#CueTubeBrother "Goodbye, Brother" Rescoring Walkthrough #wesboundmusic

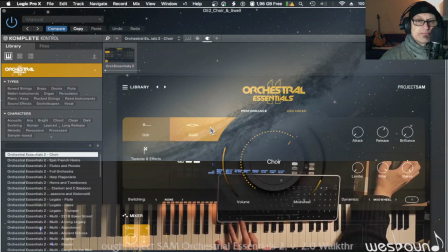(7:33)
this is the ooh and swell articulation both activated at the same time I made a video about Orchestral Essentials 1 and one about Orchestral Essentials 2 which I'm gonna link in the description below to you know go more deeply into the presets here but these articulations if you shift click them you get
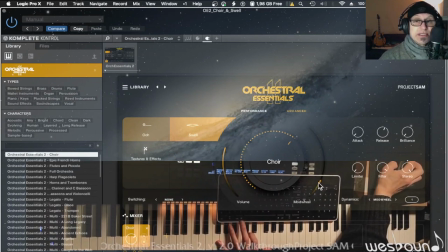(7:52)
to play both at the same time there in most cases by default map to the mod wheel for expression and uh and volume and so on so that's
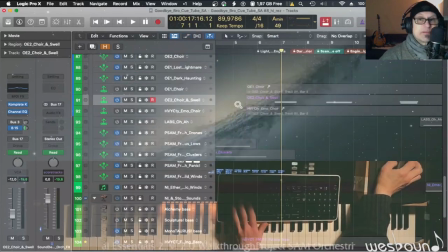(8:01)
what that is but the idea being and i think this is important
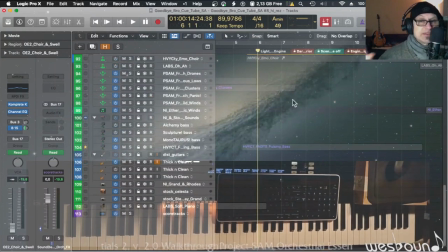(8:06)
is that i meant to keep it kind of minimal i noticed in
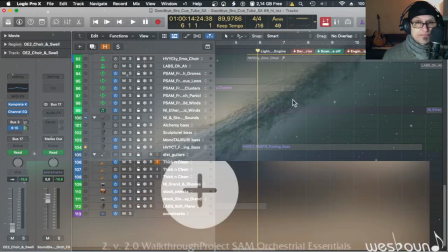(8:11)
the other contenders and they were incredibly strong i mean i was just flabbergasted by the quality of uh of the other contenders um they usually
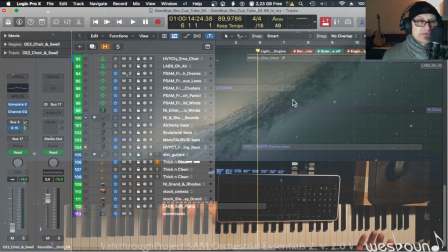(8:21)
approached it more like a trailer epic trailer kind of thing and i meant to go exactly as intentionally go against that i wanted to avoid that by all means and and also be very respectful of the uh incredible job that archie did with the sound effects you know he made all that by himself
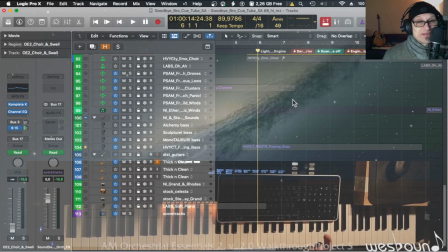(8:39)
using just an inch uh a microphone and adding all the the foley which i thought was really creative and really great so shout out to archie really well done okay um what else we got let's move on here so the tempo
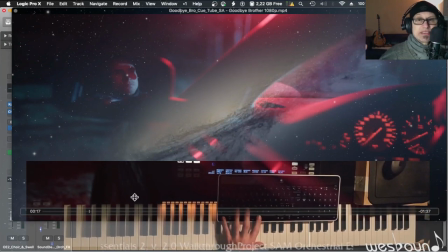(8:52)
is slightly increased here because now we see something more specifically the beginning scene is kind of foreboding we you know it's dark it's
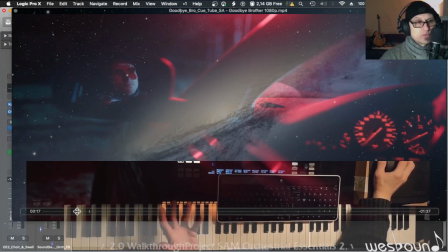(9:03)
in the woods later at night probably around winter or you know early spring like it is now this interior car with the driver uh watching the other person is something more specific something better known it's not it's less less
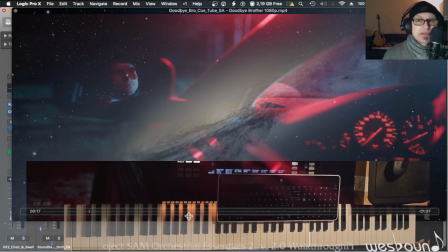(9:19)
mysterious i guess it's more concrete more specific something we're familiar with and not necessarily all that menacing so far i mean it looks kind of normal the driver is
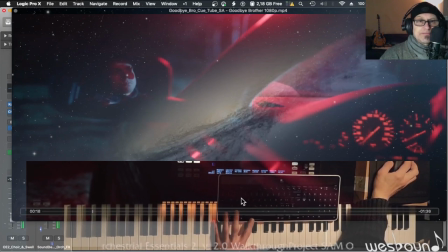(9:31)
bored the lights are on he's you know yeah exhaling like how long is this going to take
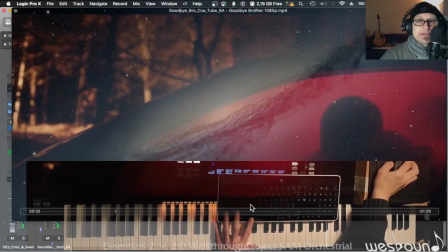(9:43)
just the rear mirror eventually kills the
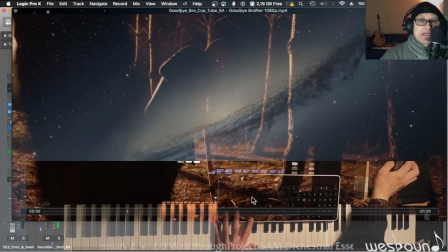(9:48)
engine turns around what's going on how long is he still gonna take here with the digging can we please speed it up you know that sort of thing so kind of you know like annoyed and something we're all familiar with not as menacing as as the first scene that's why i chose to not over orchestrate it with
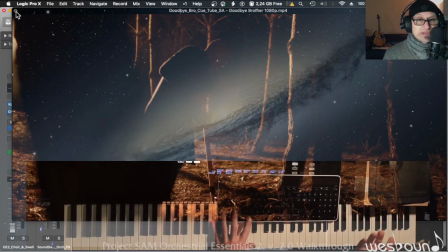(10:07)
uh with lots of of instruments or textures just a little choir because i always associate choir with gregorian chants you know in church and they always have me feel like slightly uncomfortable when i was younger and so i chose the mirror
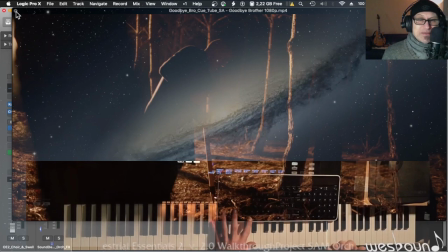(10:21)
because i thought they make for this kind of dark and foreboding atmosphere and texture and
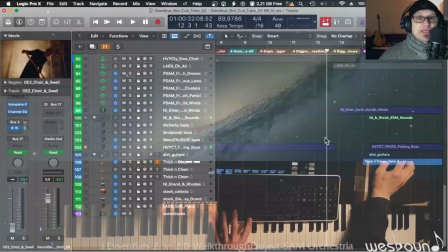(10:28)
then the arpeggiated rhythm and also um i used soft
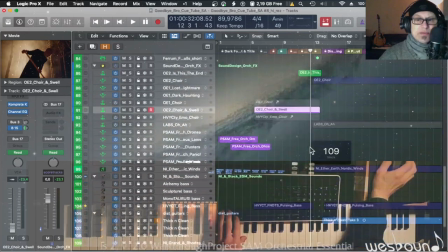(10:33)
knocker can't find them now where are they well something from um spitfire audio
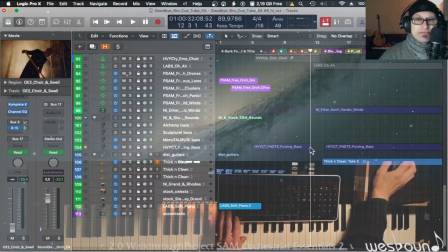(10:39)
again which is called um originals media kit and they have this kind of um
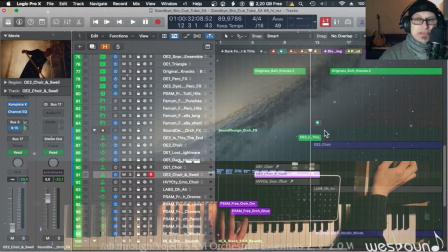(10:45)
tapping sound along with uh with the timpani rolls and and the arpeggiated rhythm so
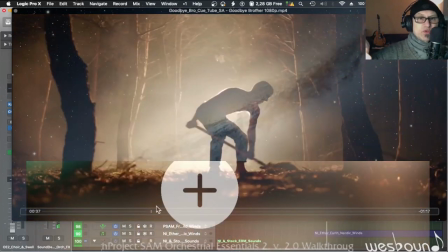(10:55)
here i kind of set up the the mood the atmosphere uh with this kind of dark foreboding
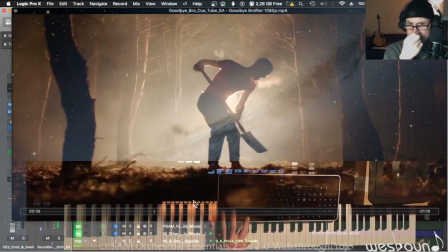(11:04)
swell from the celli and the choir and then the action starts